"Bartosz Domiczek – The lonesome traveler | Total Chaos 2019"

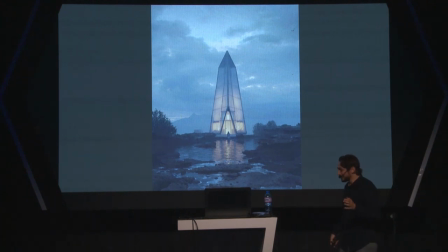The only conclusion he had is that he learned he's not able to do anything alone. And I tried to challenge it again, having a bit different toolkit because with photogrammetry and stuff like this we have just a lot more opportunities to do it all alone.
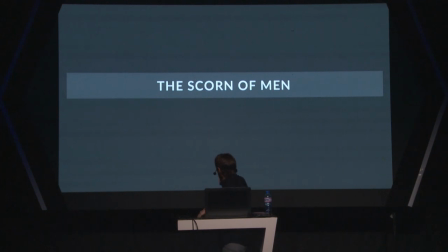So maybe it's not the most wisest thing of mine to spoil the final effect and just disassemble this project here on the stage. But here I am, tearing it wide open.
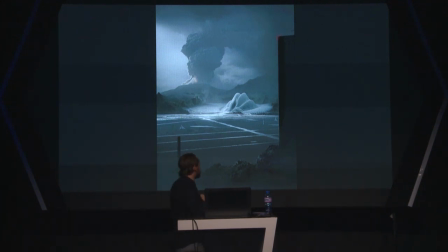So you might be witnesses if I would be able to just realize it completely the way I hope to. Generally, the first idea was last autumn. It started with the idea for nuclear storage waste kind of place.
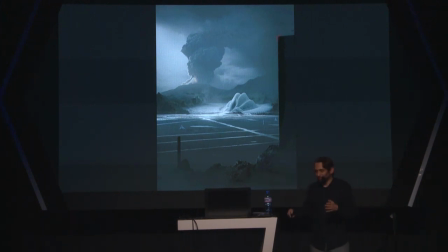It's an interesting story, but no time for it. I ditched it, but I adapted the emotional landscape of the subject.
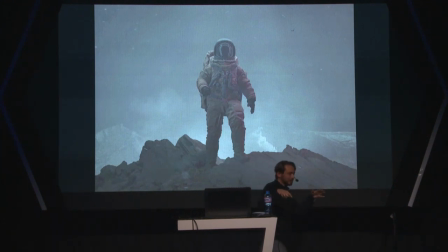And here it is. Generally, it's kind of a revolution for me, because I'm introducing the protagonist. The project is a lot about experiencing space, so I need this extension of the viewer. and
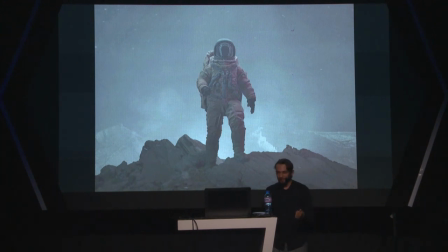as I am used to archivist and generally creating environment skinning, rigging and animating is totally new stuff for me so maybe it will fail I know it's risky but we'll find out it's kind of experimenting and I chose astronaut one of the reasons is because I
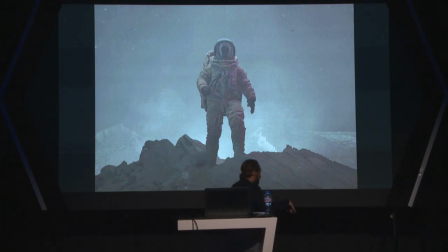hope his natural clumsiness will cover my crude skill but I also love astronauts They're like universal observers, perfect to depersonalize, can be anybody and nobody. The bold symbol of human aspirations. They are great. Okay.
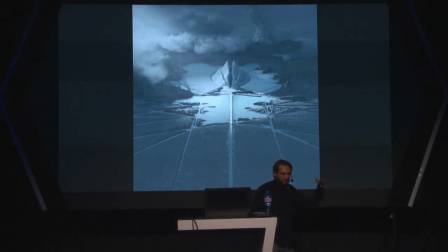So, generally, the design itself is inspired by this thing that I didn't talk about. So, this natural nuclear storage waste. For me, it's the reminiscence of the giant rib cage.
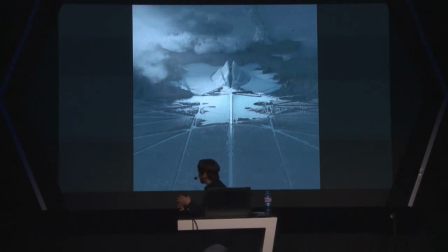the artifact of long forgotten world like the carcass of symbolic leviathan cathedral Hallowed Caldera stuff like this and It was formally it's to be the short movie in the first place and some additional stills
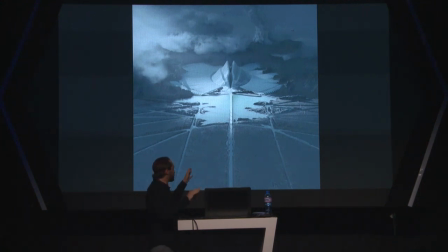The things I show generally are subject to change some of them are already outdated or totally deleted, but Yeah, it's it's all work in progress. I think it's also advantage for you to see it and how it develops. Generally, the story is divided into two chapters,
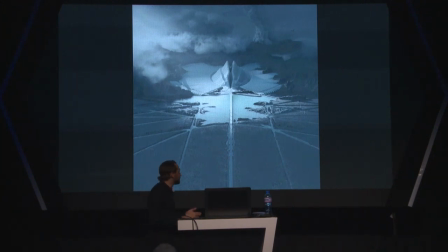the first one being the classic sequence of journey of the protagonist experiencing space, its harshness, repulsiveness, repressiveness, this kind of stuff. Yeah, this one is outdated, probably.
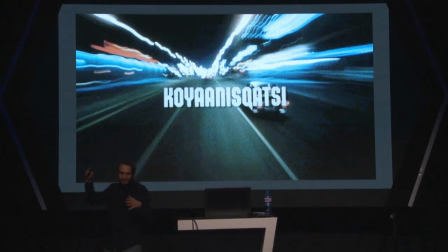And as the working title may suggest, or not, But generally, the tone of this project is about the mankind that got lost in instability,
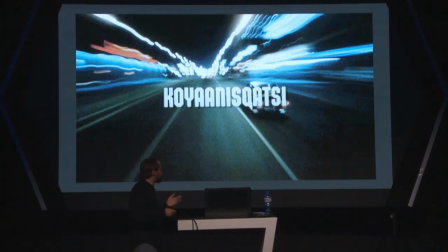blind consumerism, greed, got devoured by itself, leaving only the monument of its decline. And I am, for example, inspired by this movie from 1980s by Godfrey Tregio. I don't know if you are familiar with it. It's Koenis Katsi, one of the Katsi trilogy.
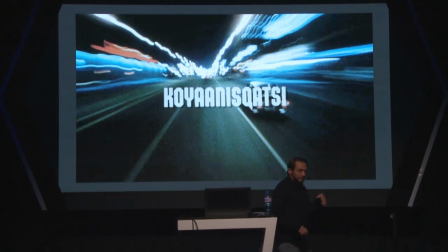This movie is just a collection of footage of our commonplaceness, our everyday life, our city's production, stuff like this, but as it gets put together it shows the absolute madness of the world we live in. And I address similar issues but having additional 40 years of
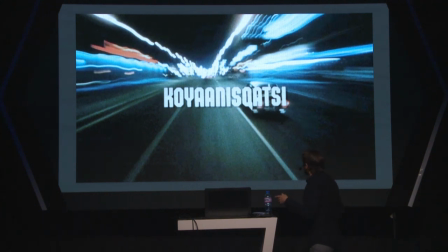context and having totally different ways of expression as well.